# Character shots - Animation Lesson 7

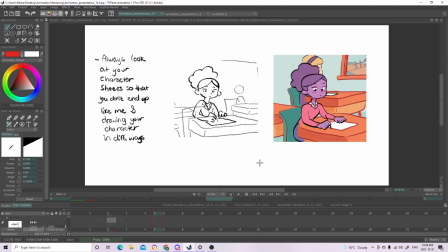243s
Like, I was just going with the flow, and then all of a sudden in my film, like, my character started looking different, So this is my character. Her name is Michelle.
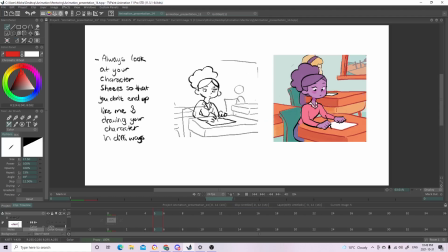258s
And yeah, when I first drew her, she looked like this, and her ears were like lower on her face. And then later on, she started looking like this. So you don't want to be like me and doing that.
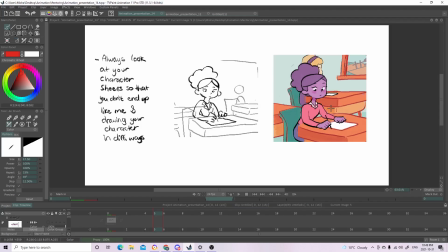275s
You want your character to look the same throughout your whole film. So don't do the mistake I did.
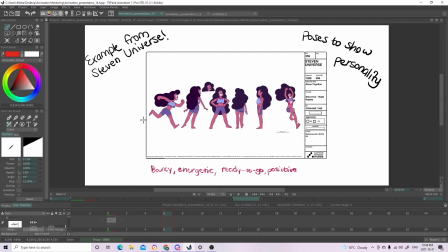282s
And here's an example from Steven Universe. This is a character sheet to show the character's personality. So here we have Stevani, and here, like, as you can see from all the poses,
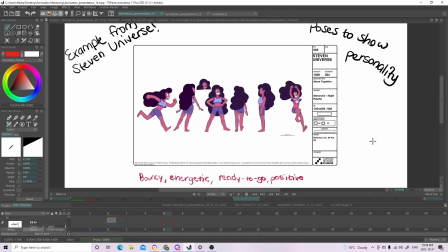298s
you can see that she's very bouncy and energetic, and she's very positive. She has a ready to go personality.
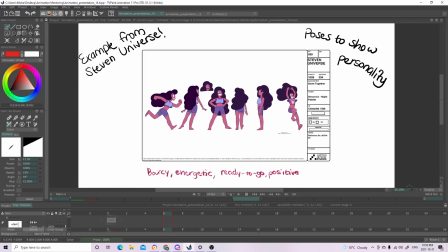309s
So yeah, I must say though that Stevonnie is not technically a she. She's a they them because she's a mixture of two genders. Anyways, that's off topic. Let's go on.
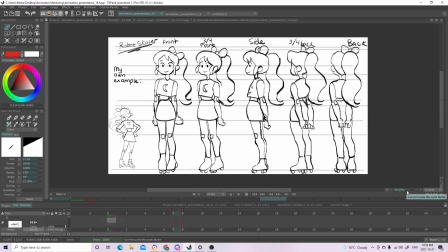325s
So here is my character that I made up a couple lessons ago, the Robo Skater Girl, and I did a character rotation for her,
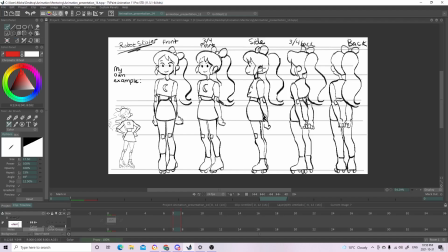338s
and I made sure her eyes aligned, and I made sure her chin aligned, and her skirt, and her little knee things, and the shoes.
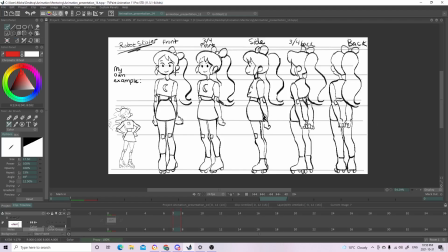355s
Yeah, and even like her bow. This is not like the best thing I've ever done. Like, this character sheet could have been a bit better, but I just wanted to do it as an example for you guys. And I even have her in the corner here as just like a reference for when I was drawing her.
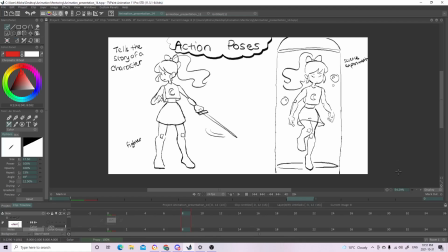375s
And here are some action poses just to show her personality and even the story of her. So for example, she's a fighter, and she's a science experiment.
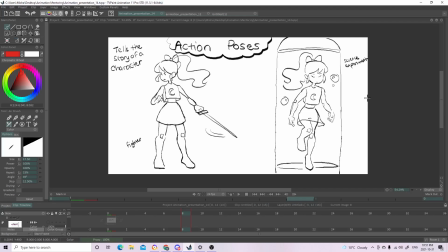391s
I don't know why I put her in water when she's like a robot, but it's okay. She's adventurous, she likes to skate, so she's adventurous, and she's a caring person, so I showed her, petting a dog.
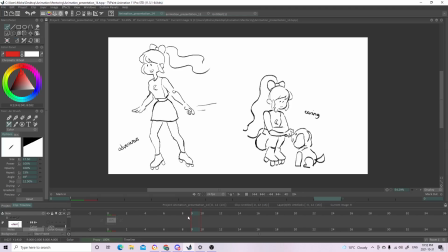409s
So yeah, so these are just, poses I did just to show her personality and her story. So the next thing I want to show you guys is just something really short,
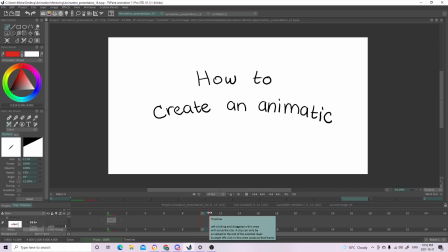425s
and it's basically how to create an animatic. So basically, the way to create an animatic is first to have your storyboard ready, and then after you export your
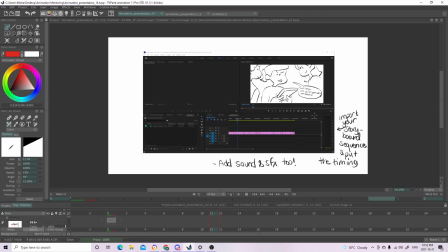438s
storyboard into a video editing software like Premiere Pro, for example,
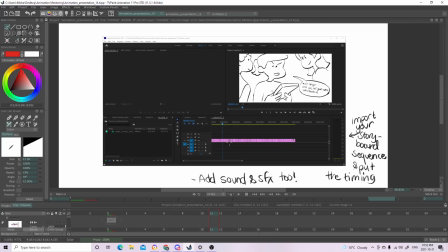445s
and you just adjust the length each frame that you have so that your film has good timing. And a way to export your
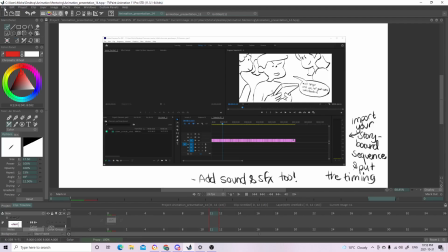458s
storyboard sequence is you can go on TV Paint, you can go here and you can press export to,
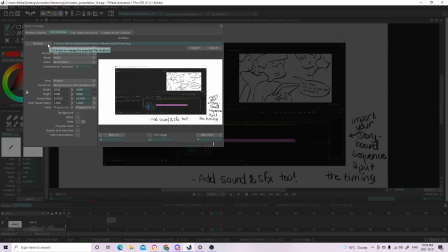467s
and you can export it as a sequence, and then just choose a folder to put your sequence in.
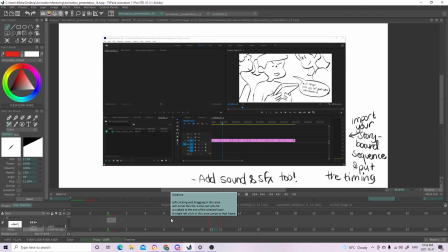477s
I'm going to bring up my storyboard animatic to show more in detail what I'm talking about.